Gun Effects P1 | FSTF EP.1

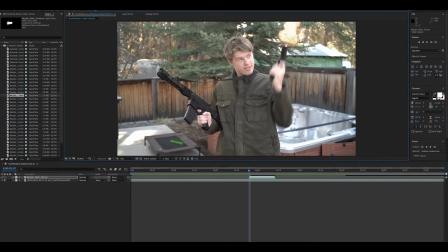[4:09]
I know there's this little bit right here. I'm going to move this because it kind of looks a little weird if you leave that on there. And then I am putting it into subtract mode, my mask, and then I'm going to press F and just drop a little feather on there.
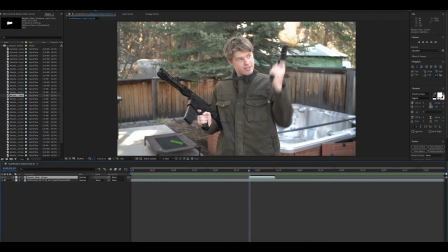[4:25]
This way the muzzle flash will be balanced and positioned a little better. Just about right there. And this, I will just show you what just this looks like. A pistol, it's not great. It's starting to get there. What I find,
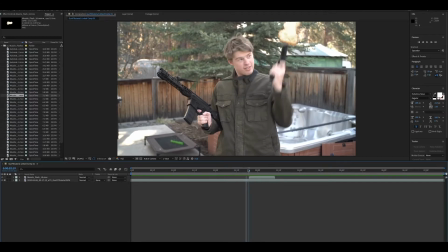[4:45]
you want to put the actual effect right on where the gun is kind of starting to move back whenever the recoil starts. And you'll have to interpret where you want to put that recoil. Sometimes if you have like someone getting hit, you want to line that up correctly. So for this one, we need to make this into something a bit better.
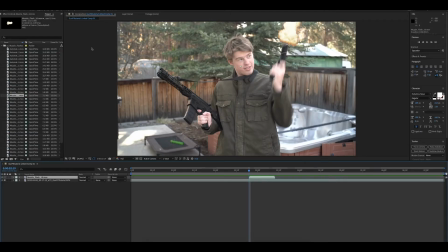[5:12]
So let us start out with a couple effects. First up, I like to go over here, get a fastbox blur, and let's put this to about 4. That should be good. And then another important thing is this mode down here. Put this to add.
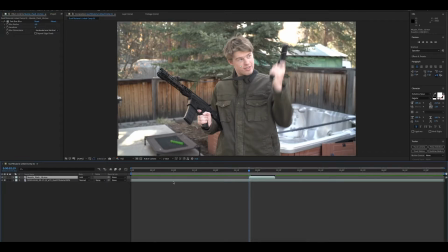[5:31]
That is absolutely vital. Otherwise it won't look as good. And then let's do one more effect. Let's go down here to stylize. And let us put on a glow. I tend to mess around with the radius a bit. Make it a lot bigger.
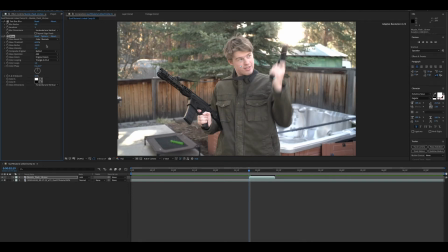[5:50]
On this shot I'm going to bring it up. I usually bring the radius up a bunch. And then that kind of gives this nice kind of glow. It makes it feel more integrated with the shot. It feels a lot brighter and more powerful. So now let's see what it looks like this.
A pistol.
So I'm noticing now that I probably made the effect a little too big. I didn't scale it all.
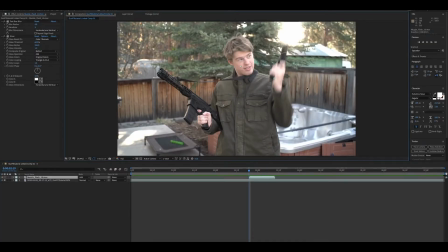[6:09]
So I'm going to hold shift and then I'm going to click this thing. Then I'm going to press shift. Then I'm going to scale it down. Going to make it about this size. And then let's see what it looks like there.
A pistol.
I feel like the smoke's a bit much, so I'm going to press T, open up the opacity.
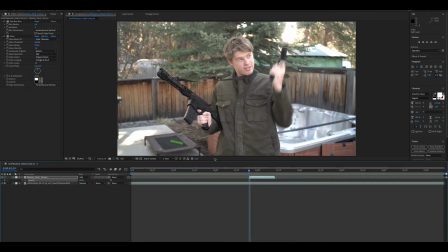[6:28]
I'm going to put a keyframe on the first frame where there's the actual muzzle flash. I'm going to press Command Arrow, and then I'm going to lower the opacity to about 50 or so.
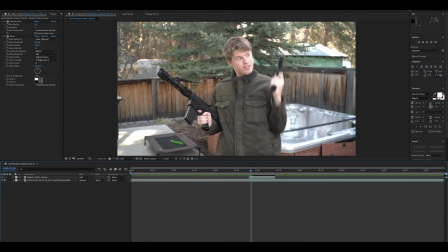[6:42]
I'm going to just type that in because that's easier. That way the smoke will be a little more subtle.
A pistol.
So I think that's feeling very good right now. That's a pretty clean effect. Let's go ahead and move on to the assault rifle. So about here is a good starting point. If you're using the Action Essentials VFX Pack 2 like I am,
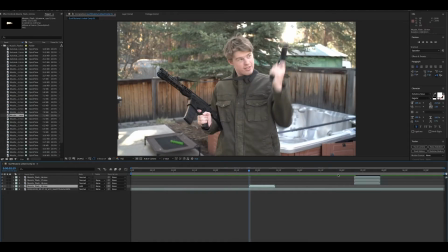[7:07]
for the pistol, I am using Muzzle Flash 10, and then for the assault rifle, I grabbed Muzzle Flash 16, 17, and 18.
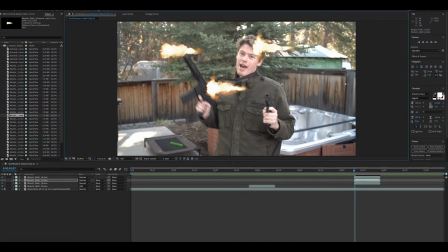[7:16]
They have these nice kind of like little tail things right coming off here. It just kind of looks like there's some kind of attachment that the fire is coming out of.
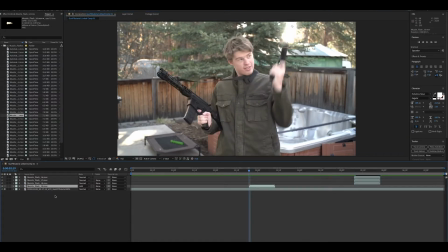[7:24]
So what I tend to do if I'm doing a lot of different gun effects, I will come over to whatever the gun effect I did first. I'll copy these effects that I put on him and then I'll paste them onto the rest of my clips.
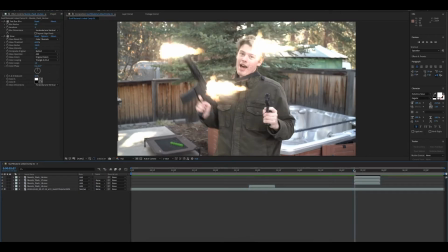[7:38]
I will make sure to put them in add mode. That is very important. So then they kind of get this same effect and they're looking pretty good at the moment.
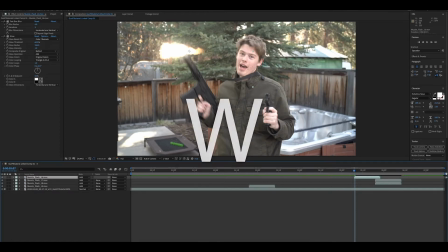[7:47]
So let's just grab one of them. I'm going to use 16 for this first shot, pressing W to rotate, and then let's put this in position.
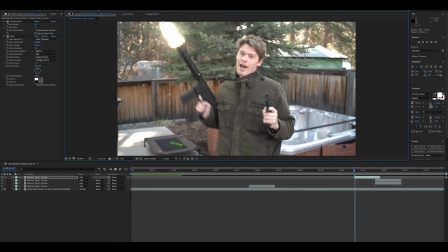[7:56]
So we're going to line this up right on the barrel. That's looking pretty good. Maybe I'm going to stretch it out, make it a little wider, a little bigger. That seems pretty clean.
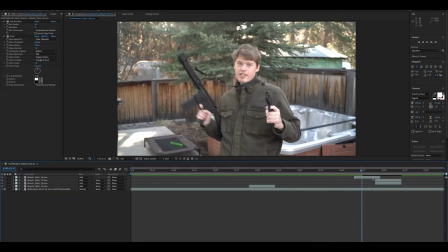[8:10]
And then I'm going to just find all of the points where I have this like little recoil. Look for the motion blur.
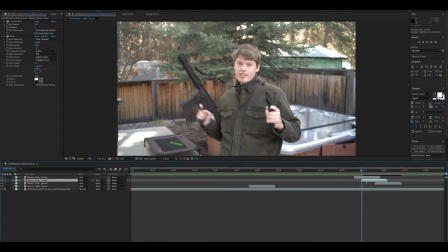[8:17]
If there's like a gap, high motion blur tends to be the best place to put these shots on. So I just move over to my next shot, I line it up. And in this pack, to clarify before I get too far into this, in this pack there is a automatic fire clip.
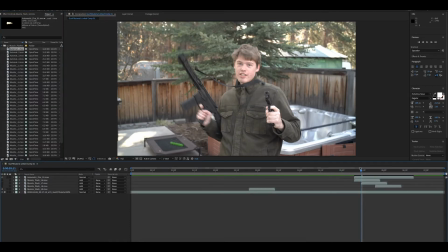[8:37]
So let me show you what that looks like first before I get too far. So there's this automatic fire right here, and it just automatically fires for you. And I don't like to use this. I used to use this on projects like Shifting Perspectives. However, the issue with using the automatic fire is that the smoke moves around as you animate it.
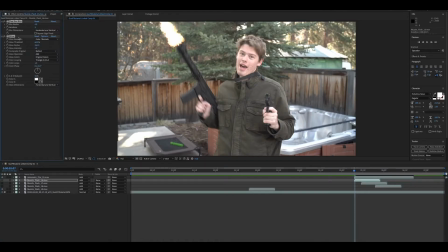[9:01]
Sometimes this works if your camera and your gun effects is like not moving at all. So if I put this right here, and then I press P to open up position, and then I just kind of line it up every time there's a flash.
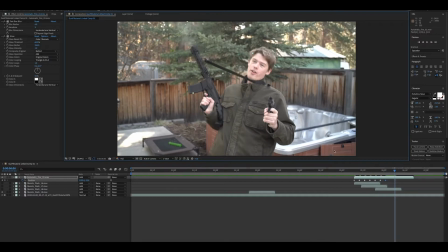[9:19]
This will just be enough to get the idea of why I don't like to use these.
Fully automatic assault rifle!
You see the smoke kind of moves around, like right here in particular, you can see the smoke moving around. I don't think that looks very good. It's not very realistic for the rest of the smoke to move around. So I tend to like to individually do each muzzle flash. It takes some extra time, but it just makes it look so much better.
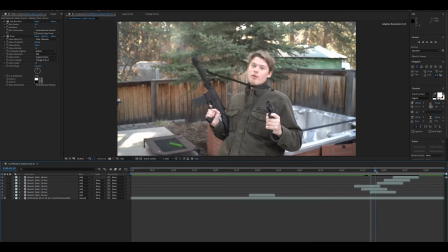[9:44]
And I try not to put two of the same muzzle flashes right next to each other, just to help give it a little bit more variety.
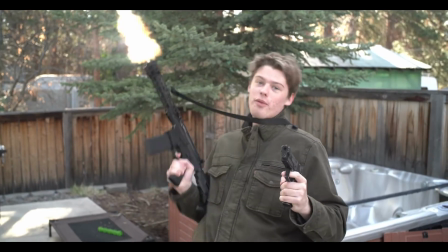[9:52] Automatic assault rifle!
It's not looking great so far.
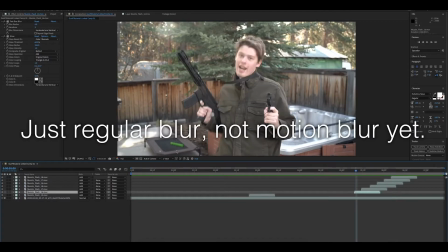[9:58]
Yeah, I think it is. I think we don't have enough motion blur on these. I find you have to tweak it around every time you do it. There's a little bit of a difference. I'm going to put this up to more like 15.
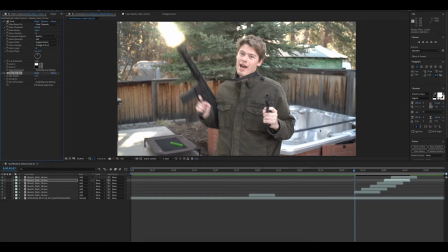[10:11]
Sometimes you have to modify the effects for each type of angle and position, especially if you have a low depth of field.
Fully automatic assault rifle!
Alright, so it's starting to feel pretty good. Now let us go in, and this may seem very tedious, but animate it.
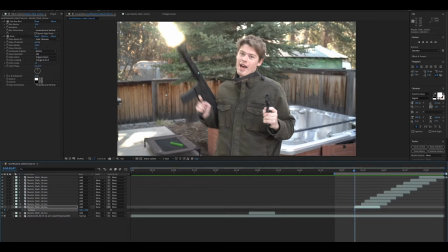[10:29]
The camera doesn't move too much, so we don't really have to worry much about the camera movement, but I like to just drag it down just a little bit if the gun is moving, even though the smoke moves a bit. Just helps it move it along, kind of just give it a little bit more life.
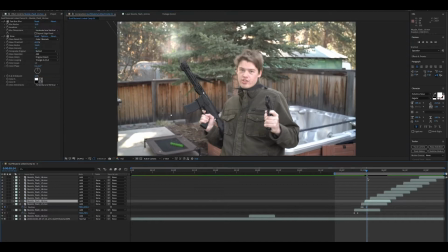[10:47]
Especially when it kind of overlaps like this, getting the smoke in the right place helps. I might go back and reduce the smoke like I did for the pistol. It seems like it's a bit much. Not the frame. Don't accidentally animate your video. Animating your video to move around is not necessarily the best.
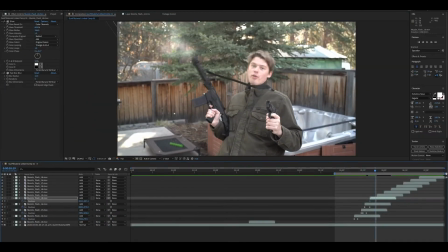[11:08]
Just a couple of frames, just to get that smoke to not have a big gap between the gun right away. But try not to animate the smoke too much, or it will look weird and like it's moving around and not sticking in the right place. There's a few extra things we can do.
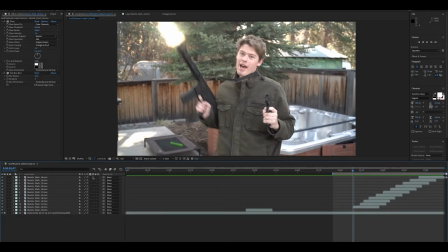[11:27]
First off, I'm going to do toggle switches and modes. Just take this thing, which is basically stands for motion blur, and turn that on for all of them. That just gives a little bit more flavor to your smoke.
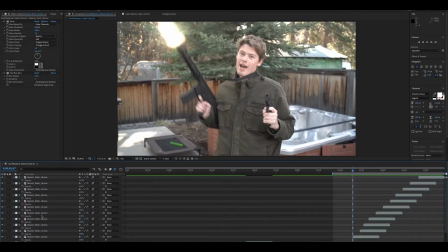[11:42]
I'm going to go ahead and go in here and do the opacity trick that I did before to reduce the amount of smoke there is. Just going to go in here and half all of the smoke. This is another thing that's an advantage of doing each gun effect individually. If you do them individually, then you can reduce the smoke on each one. If you use the automatic firing, then you can't reduce the smoke. Otherwise, your actual muzzle flashes will look weird, and then the smoke will suddenly pop back in when you're doing the muzzle flashes, and that doesn't look great.
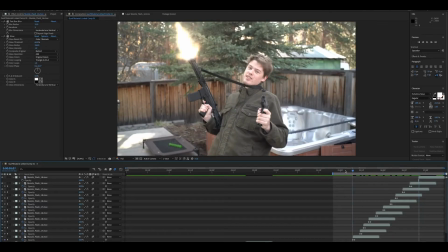[12:23]
I'm going to let the last one have its full amount of smoke.